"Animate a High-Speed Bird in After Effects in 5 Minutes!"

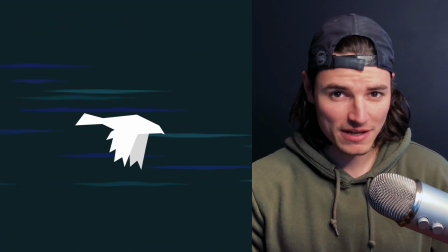Okay, today we're going to be taking a look at how to animate a high-speed flying bird in After Effects using shape layers and path keyframes. There's some juicy little tips in this one, so let's get to it. Okay, first you're going to create a new composition.
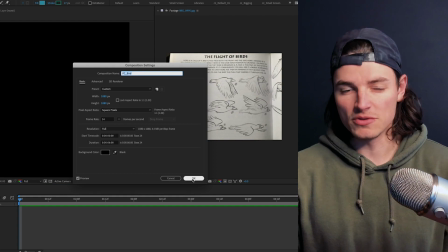I made mine square and 24 frames per second. Name it something useful. I grabbed this reference image from this book called Cartoon Animation.
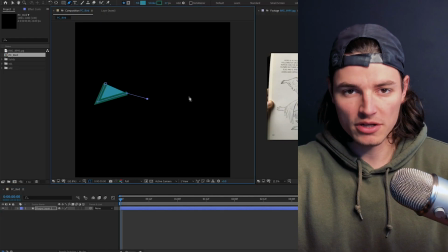I'll have a link in the description if you want to check it out. On a new shape layer, we're going to draw out the body of a bird, remove the stroke, and add a white fill.
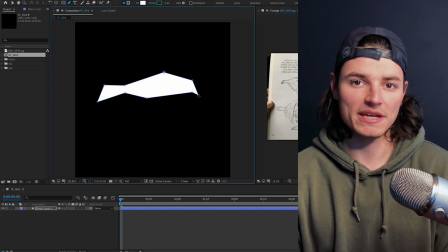We'll just adjust those path points around until we get something that we like. Once that body is looking fine, then we can name our layer Body.
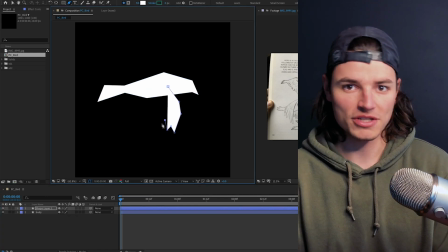On a new layer, we'll draw out the first pose for the front wing and adjust the paths until we get a nice clean silhouette that really reads as a bird.
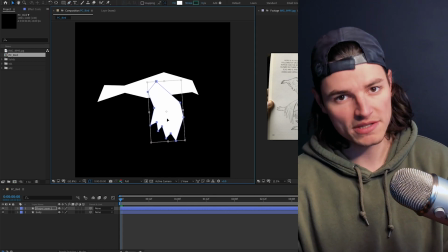We're creating just one wing at a time. We'll duplicate this one later and offset it to create the back wing.
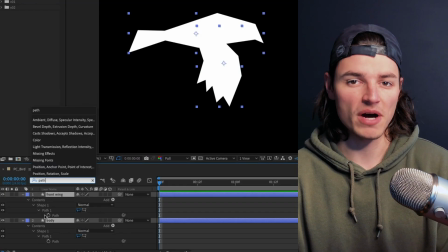On this first frame, we'll set some keyframes on the path for the body and the wing, and then we'll convert those to hold keyframes. Here we're animating on twos,
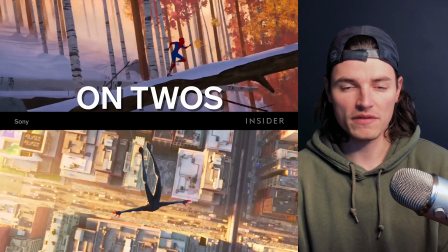which means every two frames will have a unique pose that will give it this kind of organic feel that is pretty common in hand-drawn animation.
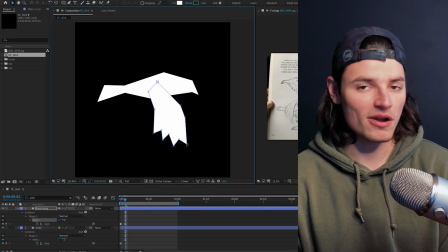We'll go ahead two frames and adjust the paths to make the next pose. After Effects will automatically set a keyframe here, and because it's hold, it won't interpolate between them.
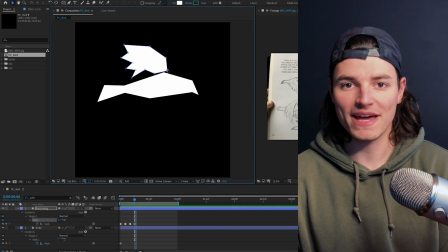It'll just hold until the next frame. Then we'll go ahead and do the same thing for each of the other poses.
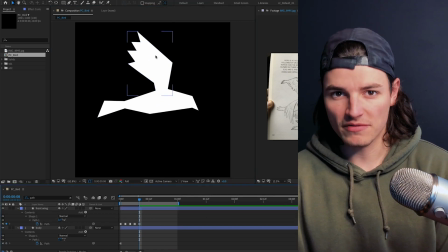I ended up with 7 keyframes to get this cycle looking nice.
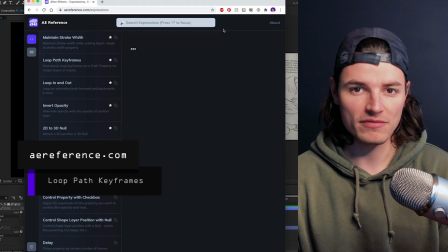Then to get this to loop, we're going to go ahead and go to aereference.com and use the loop path keyframes expression.
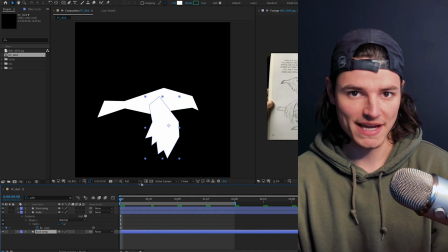Next, we'll duplicate the wing layer, name it back wing, drag it to the bottom of the stack, and update the color to be a light gray. In order to make some changes to the paths,
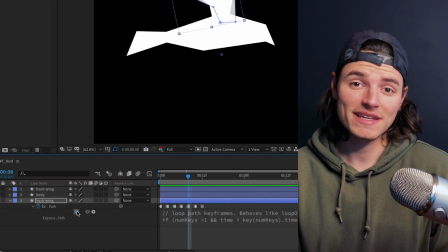we have to first disable the expression using this little equal sign button. Otherwise, we can't actually edit this path.
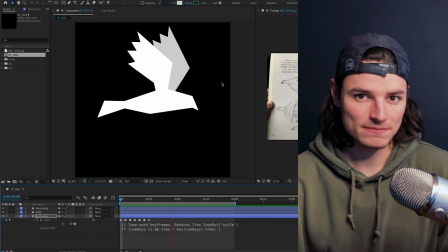Once you've made your changes, don't forget to re-enable the expression to get your loop back. Next, we gotta add some up and down movement to make this bird feel like it's flying.
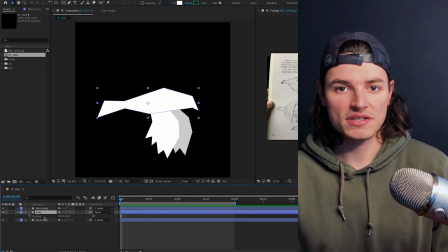We're gonna parent the wing layers to the body layer, and then we'll click on the position, separate dimension, and animate the Y position up and down.
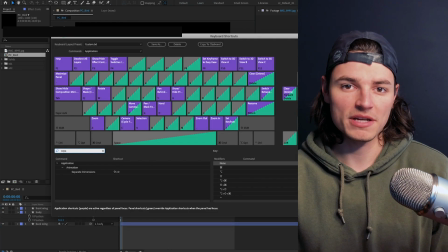I actually mapped separate dimensions to a custom shortcut on my computer, Shift-D, saves me a lot of time, little pro tip.
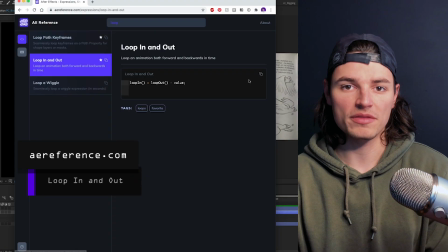Now that we have our up and down movement, we're gonna make it loop with the loop in and out expression you can find at aereference.com.
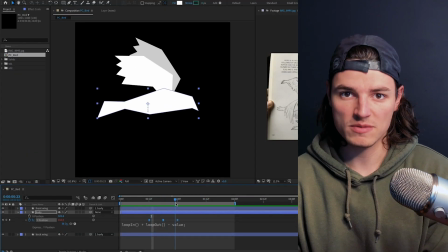We'll drag those keyframes back and forth to make it feel right.
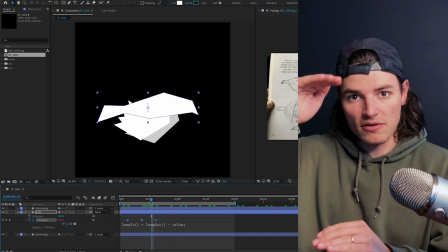Remember, when a bird is flying, when its wings go down, it pushes itself up, and when they go up, it drops down, not the other way.
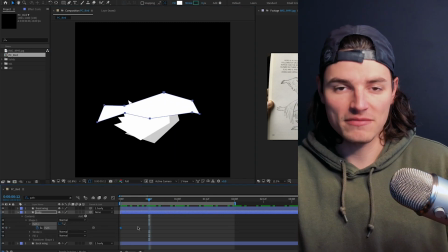The last step on this bird is to add some path keyframes to the body to give it a little more motion.
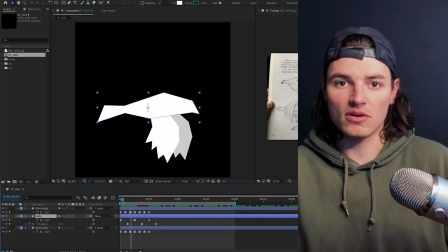I did a keyframe every 4 frames to give it a little up and down, and to make it feel less static.
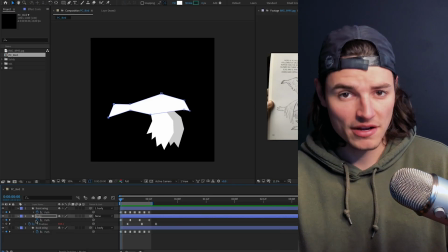I'll use the same loop path keyframes expression here to make it match the loop of the other layers.
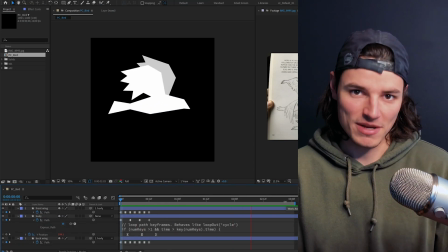All right, we have a nice flying bird animation. So how do we make this thing go fast?
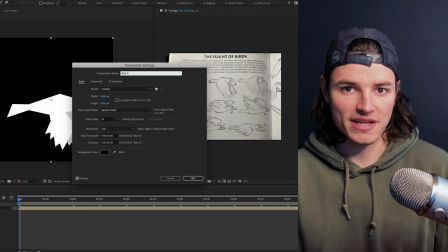We'll drag the bird comp into a new composition and add a background layer with a nice dark color.
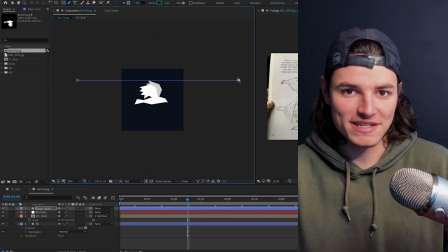On a new shape layer, we'll click twice to draw a line and add a stroke to it.
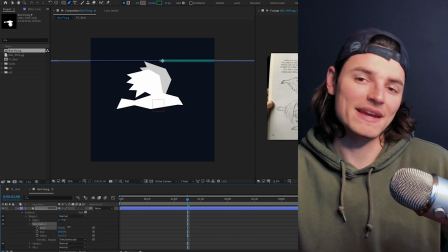We'll add trim paths, adjust the start property, and then animate the offset to make it look like the line is flying by.
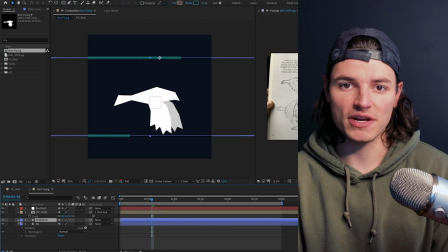We'll duplicate that shape a few times and give it some variation in the length and the speed of the offset.
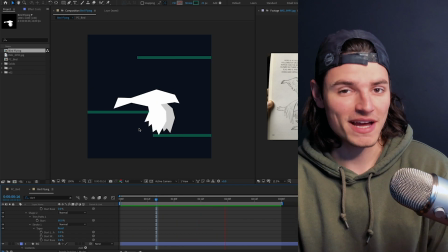This is starting to feel fast, but we're not quite there yet. Next, we're gonna add wiggle path to the shape layer and adjust the size and detail and the wiggles per second to make it feel a little more chaotic.
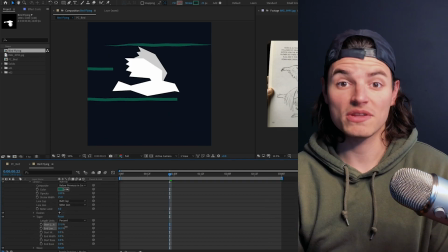Finally, we'll go down into the stroke settings and add a taper. We'll select this stroke and copy and paste it to the other layers, and now we have some nice speed lines.
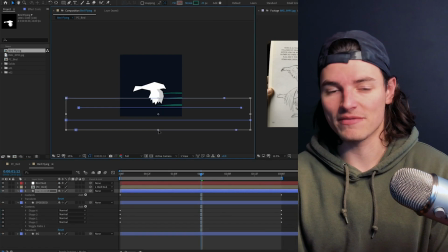We'll duplicate this entire layer, give it some more variation, adjust the color,
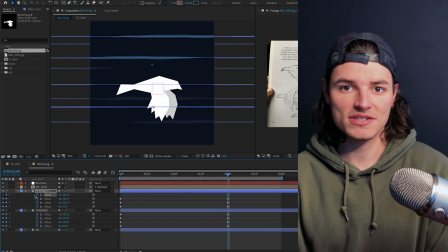and then we're going to go ahead and add a loop out expression to each of the offsets of these layers to make them loop so we can adjust the timing and make this thing feel fast.
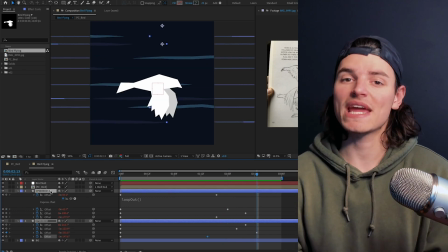We're starting to get there, but how can we make this thing even more fast? Let's add some camera shake. We're going to create a new null layer and parent our other layers to it.
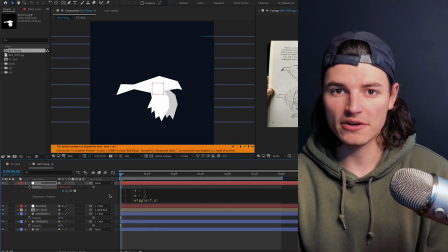Then we'll go into the position property and add a new expression. We're going to create some slider controls for frequency and amplitude and then hook those into a nice simple wiggle expression.
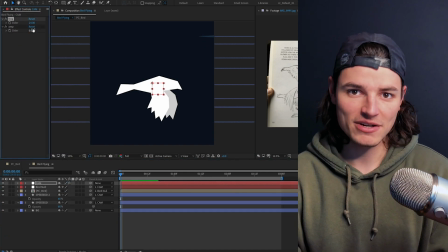That way we can set keyframes on these sliders and adjust our camera shake to our liking.
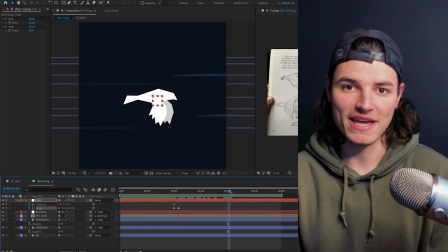If you want, you can go into the same layer and set some scale keyframes to add some snap zooms.
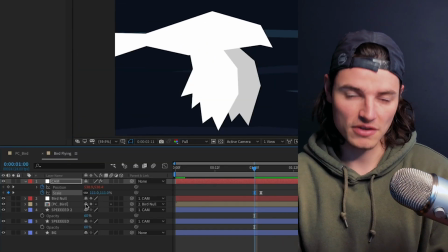Make sure you use collapse transformations on your bird layer to keep everything sharp when you scale it up.
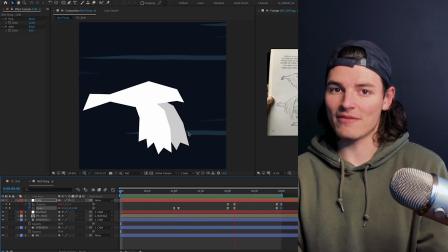And booyah, you have a fast bird animation.
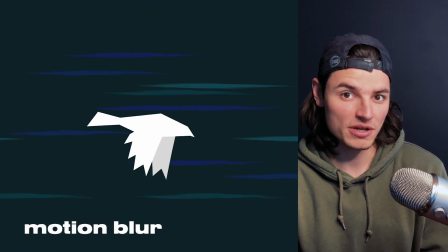You can also do some other things to spice this up, like adding some motion blur, add a slow motion section, or make it do whatever you want.
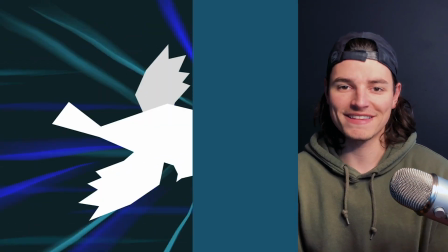All right, that's it for today.